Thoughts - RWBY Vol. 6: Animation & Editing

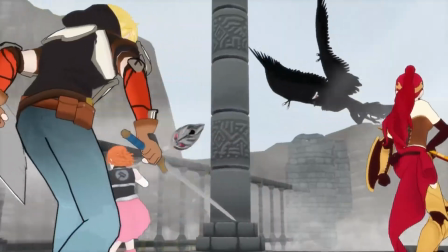(0:00)
The animation for RWBY has had its ups and downs over the years. As I've stated before, the action animation was the primary focus for the early volumes,
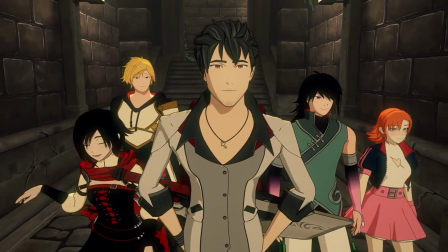(0:08)
while more recent volumes put more emphasis on the character and non-action animation.
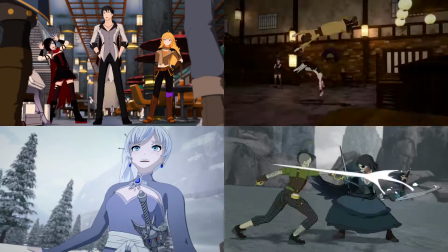(0:13)
RWBY Volume 6 seeks to better the balance between the action and character animation,
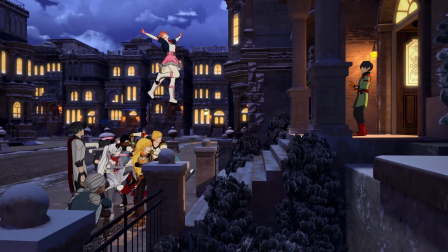(0:18)
all the while doing pieces of animation they've done in some shape or form before, but better.
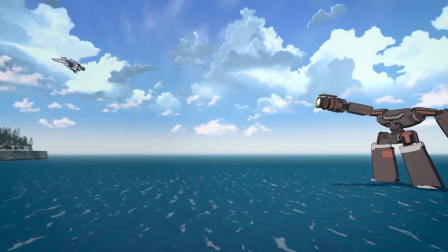(0:23)
Volume 6 even has a massive change to one of its pillars of animation I have yet to talk about in a video or anywhere really.
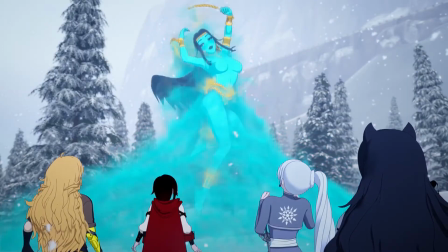(0:32)
I'll start off with Volume 6's character animation, which is still stellar.
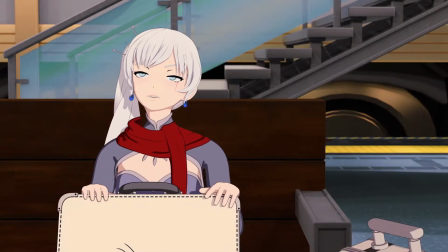(0:36)
The way characters move and emote look fantastic. I especially like the way Nora pops around.
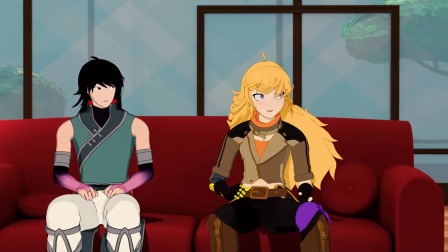(0:43)
I think the animators really like animating Nora due to how high energy and frantic she can become.
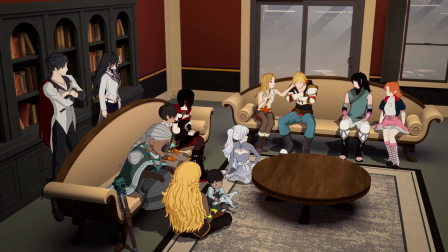(0:49)
One of the pieces of animation that is done better than before is the animation of a character waving their arms around frantically.
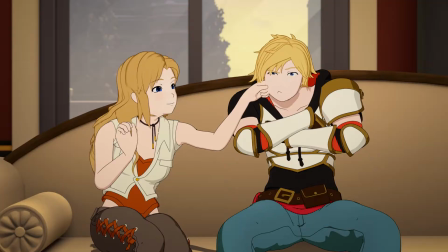(0:56)
Both have the character's arms multiplied, but it is executed a lot better here in Volume 6.
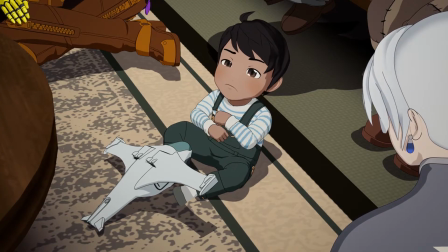(1:02)
One thing I have yet to do when discussing the character animation is actually analyze and break down a sequence of animation.
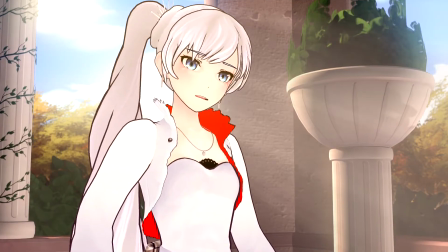(1:09)
I think this is because there hasn't been a full set of animation that truly wowed me.
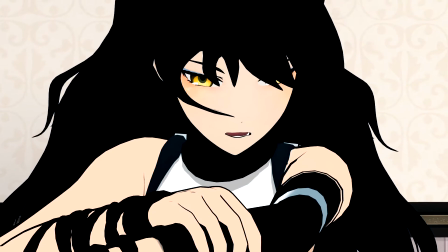(1:14)
There have always been moments during a scene that did move me.
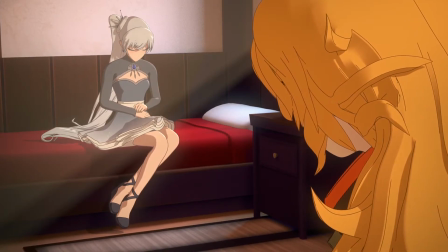(1:18)
For example, Weiss curling up when she is about to open up to Yang about her family situation in Episode 8 of Volume 5.
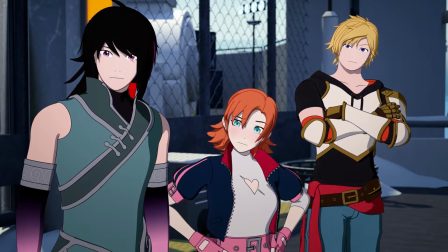(1:26)
Volume 6 actually has a sequence of animation that caught my attention,
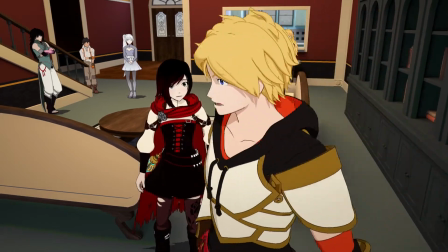(1:30)
and it is the animation on display when Jean comes at Oscar over what Oz was hiding.
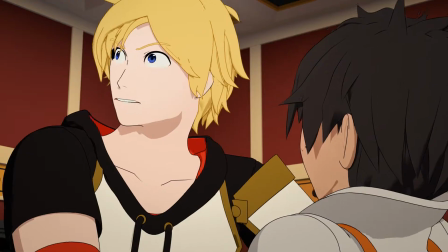(1:36)
You probably think I'm going to talk about Jean's animation since he is the main focus for most of the shots, but no.
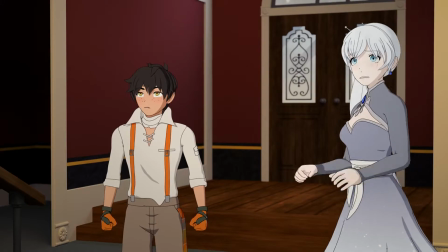(1:42)
I'm actually going to analyze the animation for Oscar.
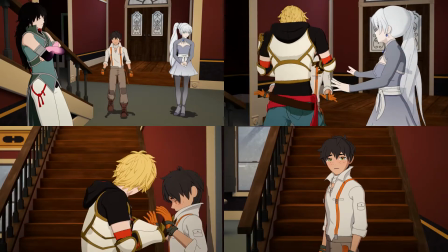(1:46)
The animators did a stellar job at conveying Oscar's different states of emotion throughout the scene.
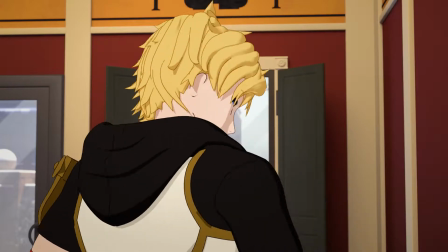(1:52)
His initial confusion when Jean calls out his statement on not being, quote-unquote, the bad guys.
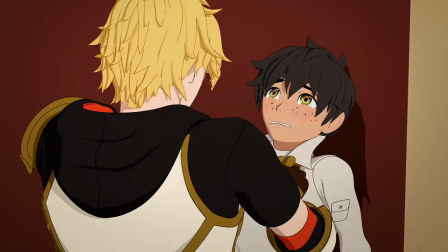(1:58)
How he is unable to look at Jean directly because of how aggressive and in Oscar's face Jean is being.
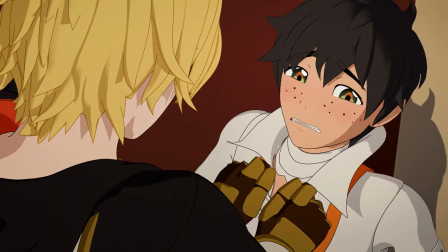(2:04)
This shows how uncomfortable and scared he is.
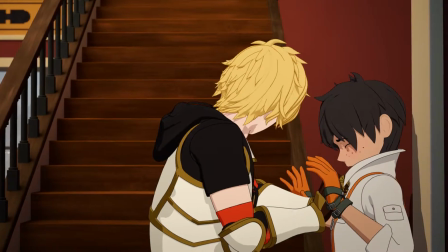(2:08)
The way he holds up his hands while his eyes are closed as Jean realizes what he is doing.
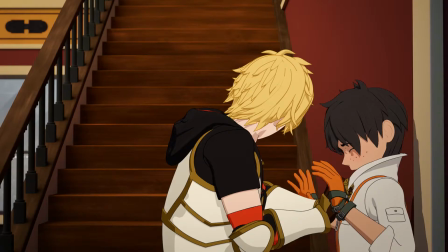(2:13)
Oscar is trying to show Jean that he means no harm, yet Oscar is still afraid to look at Jean.
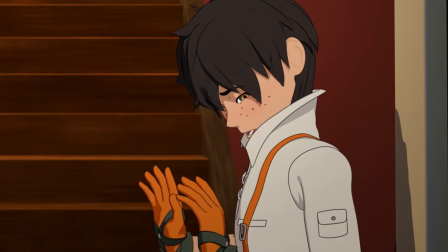(2:20)
His eyes open soon after, but he looks up and away from Jean multiple times.
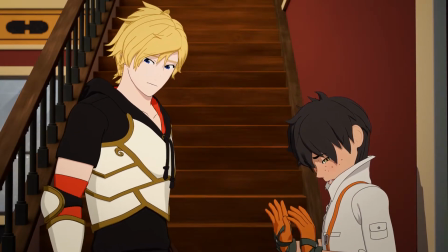(2:25)
He is still unsure if Jean has calmed down, so he can't fully look back up at Jean.
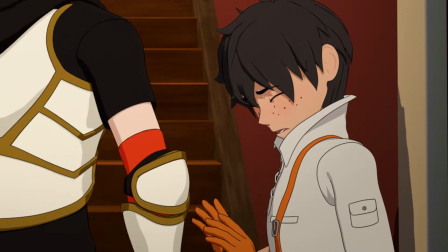(2:31)
He then flinches as Jean turns to walk up the stairs just because Jean got somewhat closer.
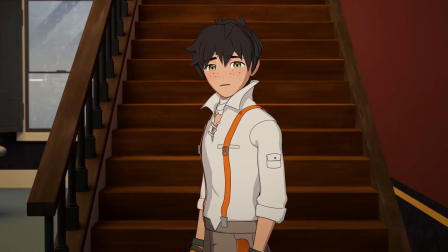(2:38)
Oscar barely says a word, yet his animation says so much.
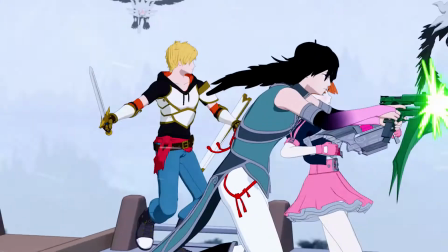(2:42)
Before I get into the action animation Volume 6,
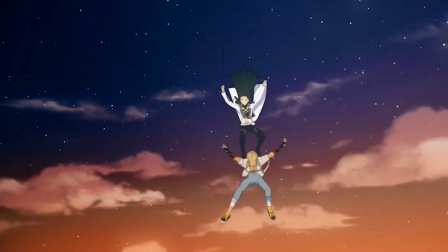(2:46)
I want to cover one of the principles of animation that RWBY started doing more of with Volume 4, which is squash and stretch.
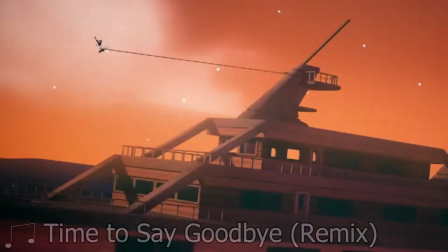(2:53)
I first brought this up with my video discussing the new look of RWBY in Volume 4.
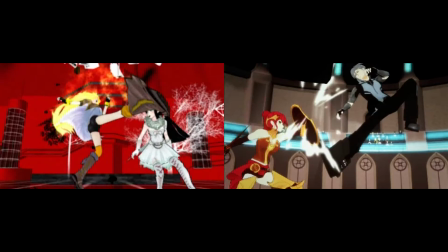(2:58)
I showed how this principle was previously utilized for the attacks, and that fast motion was emphasized with a blur effect.
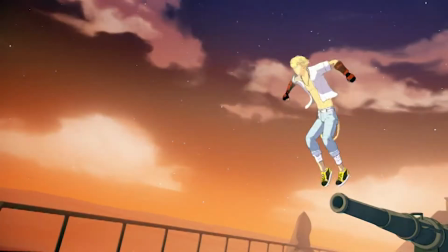(3:05)
The problems for Volume 4's implementation of this principle are that its use sometimes was unnecessary or too much was applied. There were good instances of squash and stretch.
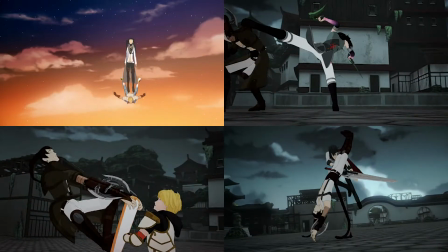(3:16)
It was just the execution and use of this principle being not as well implemented as it could have been.
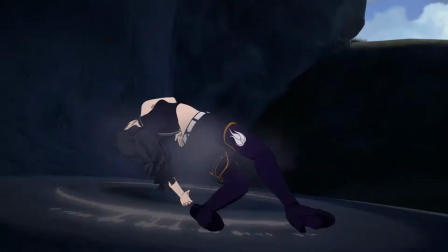(3:23)
As I stated earlier, Volume 6's animation goes to do things better than they were before.
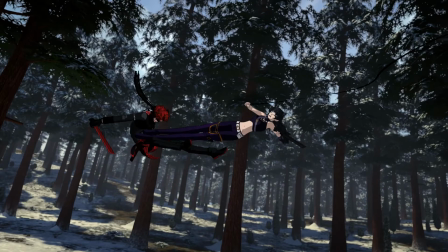(3:29)
The use of squash and stretch in Volume 6 is a lot better and is used not only in the action animation,
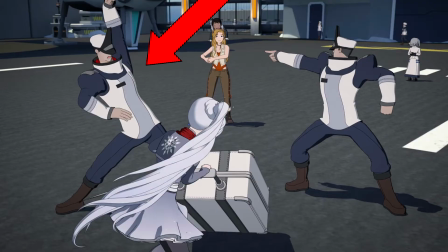(3:36)
but also the non-action character animation. There are plenty of moments where the animators use squash and stretch to great effect.
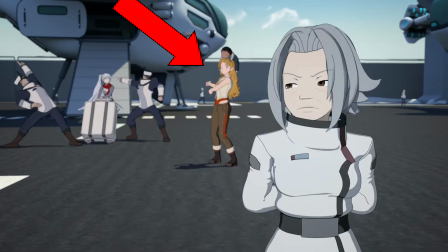(3:44)
I find it particularly hilarious that they animate Adrian like a snake while he is causing a ruckus.
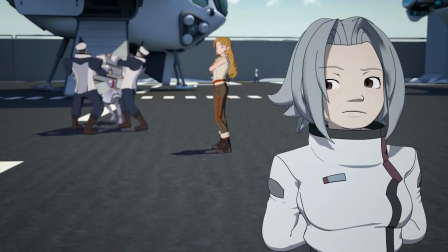(3:51) Get my back, okay? What airport are we going to? What do you think about this, bitch? Oh, ruckus!
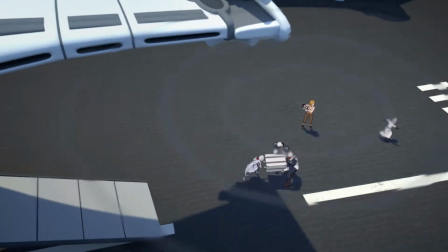(3:56) Ruckus! Here's some ruckus. Steak! I got the steak!
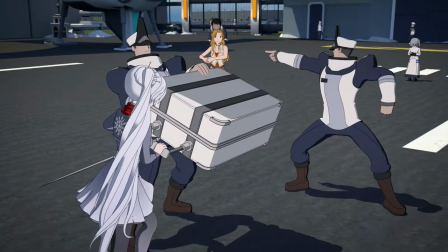(4:01) Oh, I got the ruckus! I just attacked the army with a baseball bat!
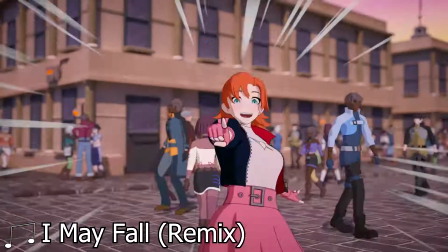(4:07)
One of the times I saw an implementation of squash and stretch actually took me by surprise.
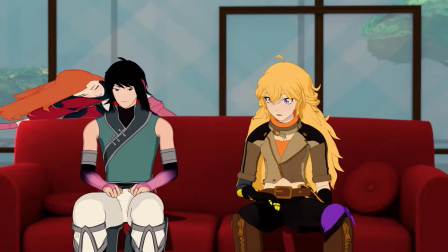(4:13)
It's in this shot of Nora for Episode 2. This is very different to any example I have shown so far. This is because what is being done here is an example of a smear frame.
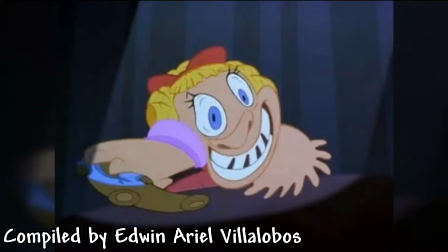(4:25)
A smear frame is a major exaggeration of squash and stretch and is used for extremely fast motion.
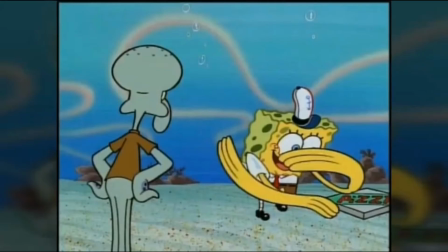(4:32)
Examples of this typically have the character's body majorly deformed with specific body parts multiplied in some instances, like eyes.
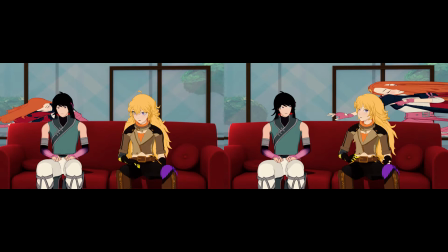(4:40)
These two shots of Nora is the first time I've seen an example of this in RWBY.
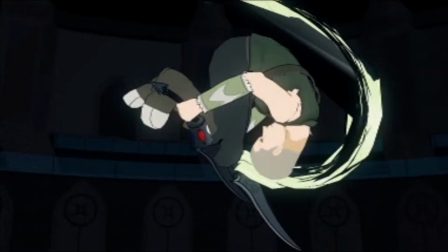(4:46)
You can say that some of the examples I have shown before are smear frames, but none of them have taken it quite this far.
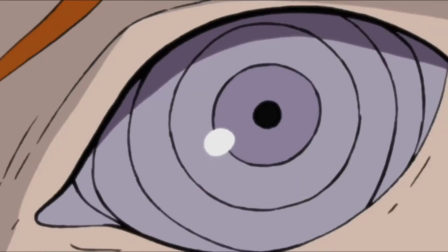(4:54)
Improper implementation of these kinds of frames can be detrimental.
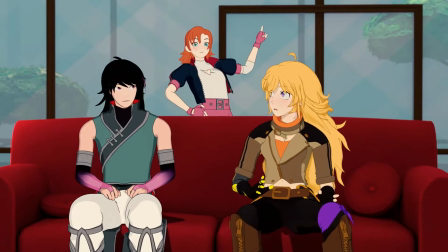(4:59)
In any case, they can bring so much energy to the animation, which is especially good in Nora's case.
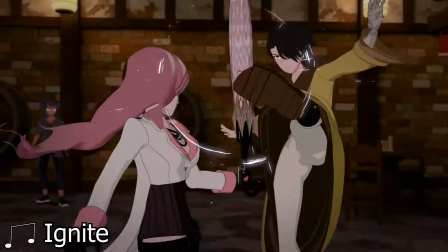(5:06)
The action animation for Volume 6 is definitely better than Volume 5's overall.
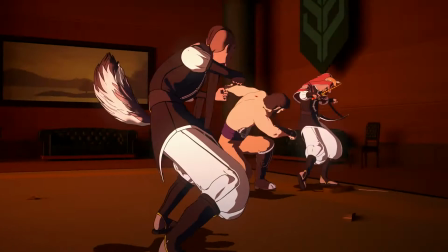(5:11)
The issues with Volume 5's action animation were mainly a lack of urgency and impact.
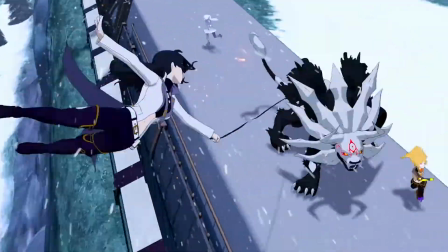(5:18)
Volume 6 doesn't have this problem, at least not as much as Volume 5 did. They are getting there, just not quite yet.
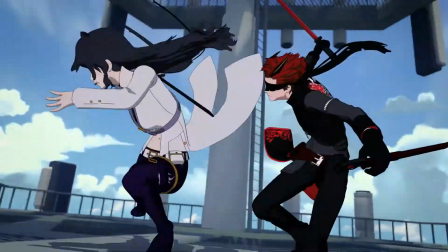(5:25)
Most of Volume 6's action animation is actually pretty good, give and take a few issues here and there.
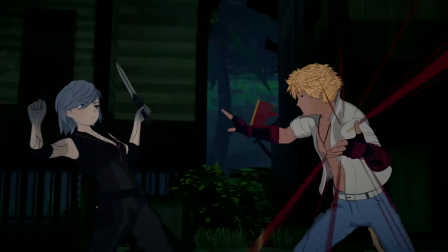(5:31)
The main problem I found with Volume 5's action animation is that lack of urgency.
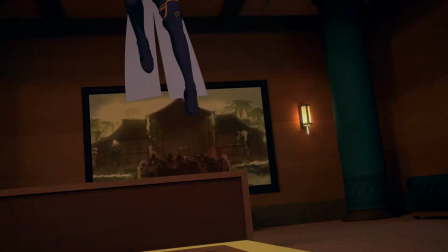(5:36)
The actions the characters take just look sluggish, with no purpose behind them.
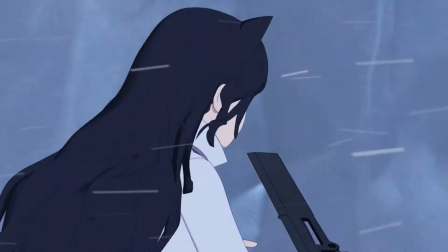(5:40)
Volume 6 actually doesn't have this problem as much as Volume 5 did.
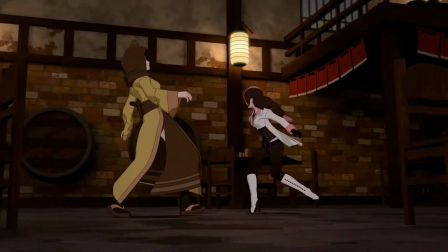(5:44)
The action during the fights between Neo and Cinder, Huntress Maria and Tak, and, of course,
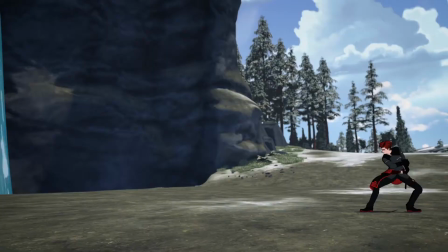(5:50)
Adam against Blank and Yang are all quick, with each of the characters moving with a good amount of urgency.
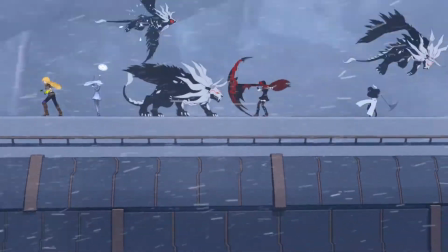(5:56)
The action scene I found the most issues with is actually the battle on the train.
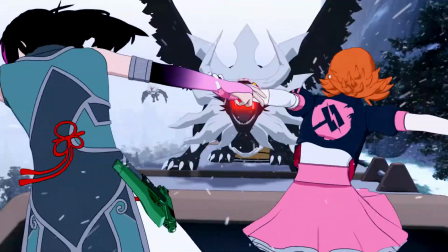(6:01)
Most of the action here is fine, but there are just moments that look off or don't work as well as intended.
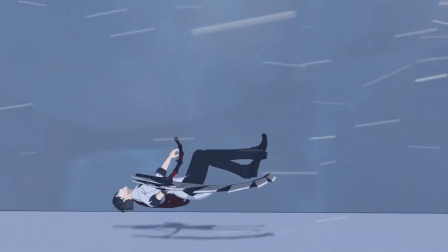(6:08)
One of the moments that don't look that good is Weiss ice skating on her glyphs.
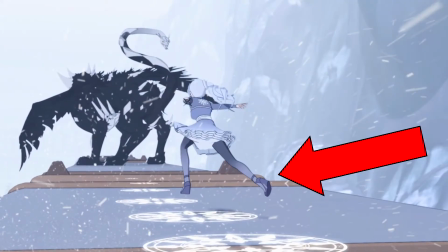(6:13)
She's floating above the glyphs rather than being in contact with them, and her skating animation just looks awkward.
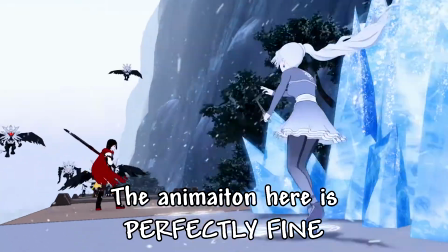(6:20)
This is also a change to our understanding on how Weiss's glyphs work.
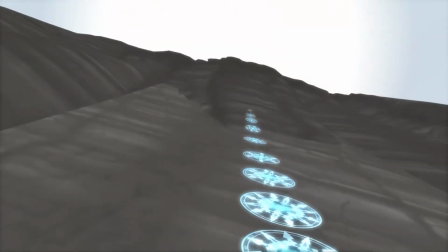(6:24)
Prior to this volume, they would make it so the person running on the glyphs would be planted to their surface and move at a faster rate.
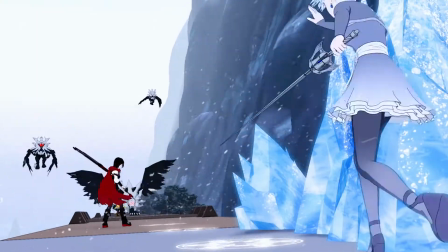(6:32)
If they are going to make it so Weiss can skate along the glyphs,
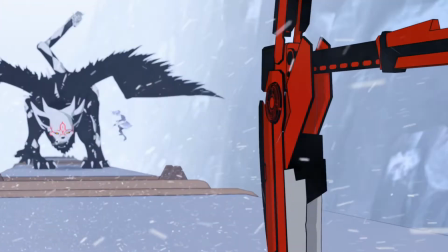(6:36)
it would be better to treat the glyphs like a roller coaster and have Weiss just slide along them.
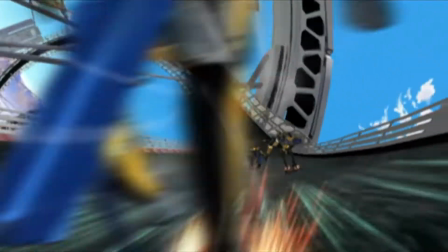(6:41)
They should look at the animation for IGPX, Blockade, Battlefront,
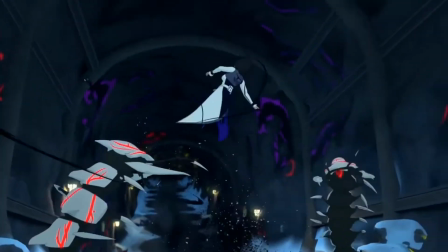(6:46)
and The Last Airbender for references to the kind of look and movement I'm referring to.
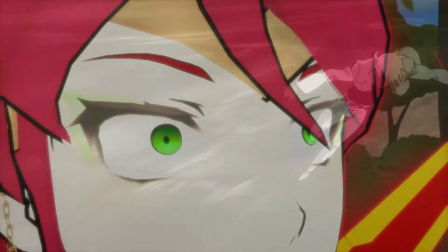(6:51) Hold on!
RWBY, did you look into the future and see I was going to make this argument, or did you read my Tumblr post suggesting this very thing?
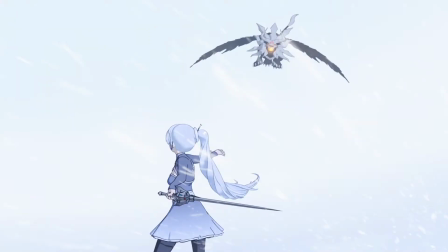(6:59)
Anyway, another issue is in the decision to have this shot of Weiss forcing the Grimm to RWBY,
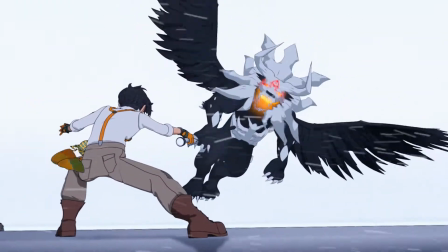(7:06)
who would then send it flying to the other Grimm attacking Oscar. The issue here is not the animation itself, but more its presentation.
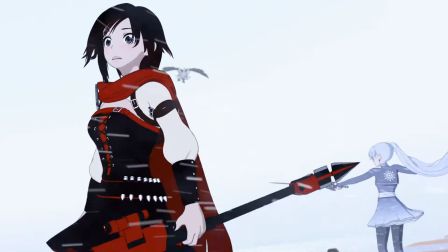(7:14)
The indicator for this is the shot in which the camera is behind Weiss and RWBY.
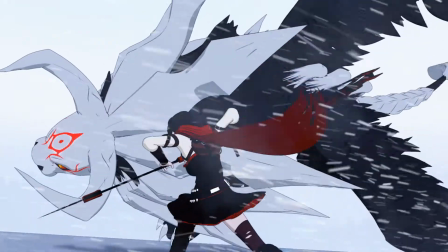(7:20)
The problem is that you can't tell if Weiss's attack actually landed or if the Grimm avoided Weiss.
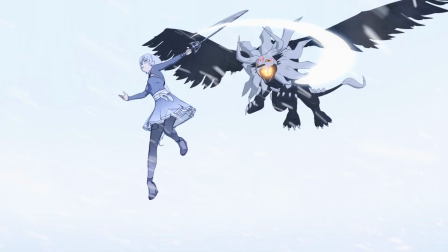(7:28)
The reason for this is how you have Weiss, a character with a cool colored design,
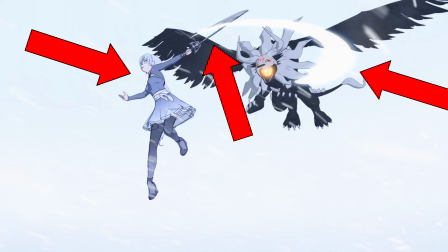(7:33)
striking with a gray colored weapon with a white slash for the effect of the attack,
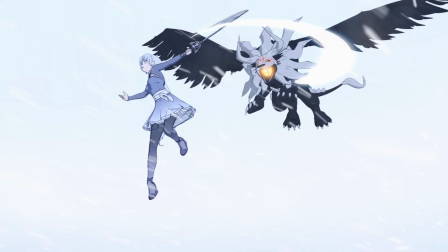(7:37)
on top of a very light blue whitish background.
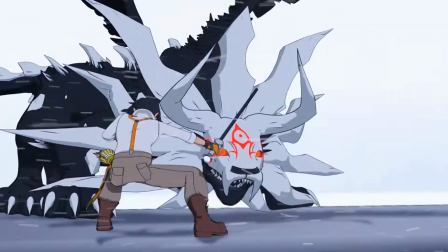(7:42)
This makes it so Weiss and her attack can easily be lost to the background.
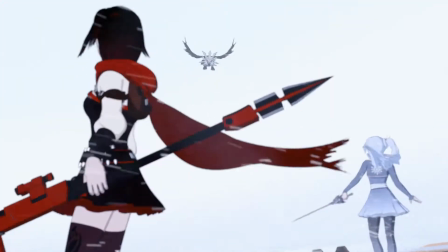(7:47)
This design problem, along with the camera's position,
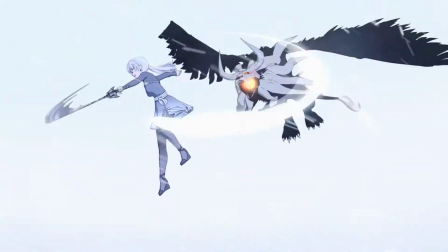(7:51)
are what makes it hard to actually see Weiss's attack land and force the Grimm towards RWBY.
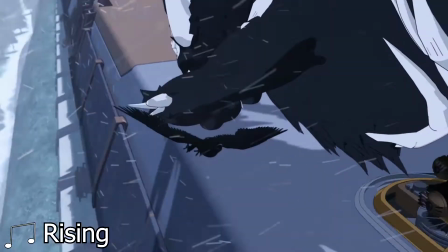(7:57)
The early action against the Finks are particularly good,
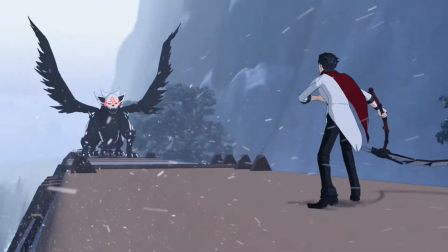(8:01)
however, the biggest problem when it comes to the action of this episode deals with how the Grimm is ultimately defeated.
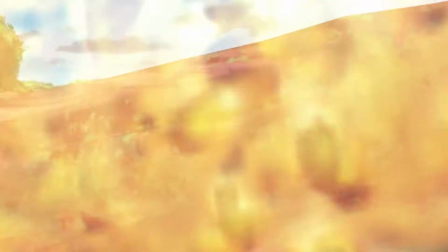(8:09)
The ways in which Grimm are defeated haven't been particularly great for the past couple of volumes, but this one is the worst of them.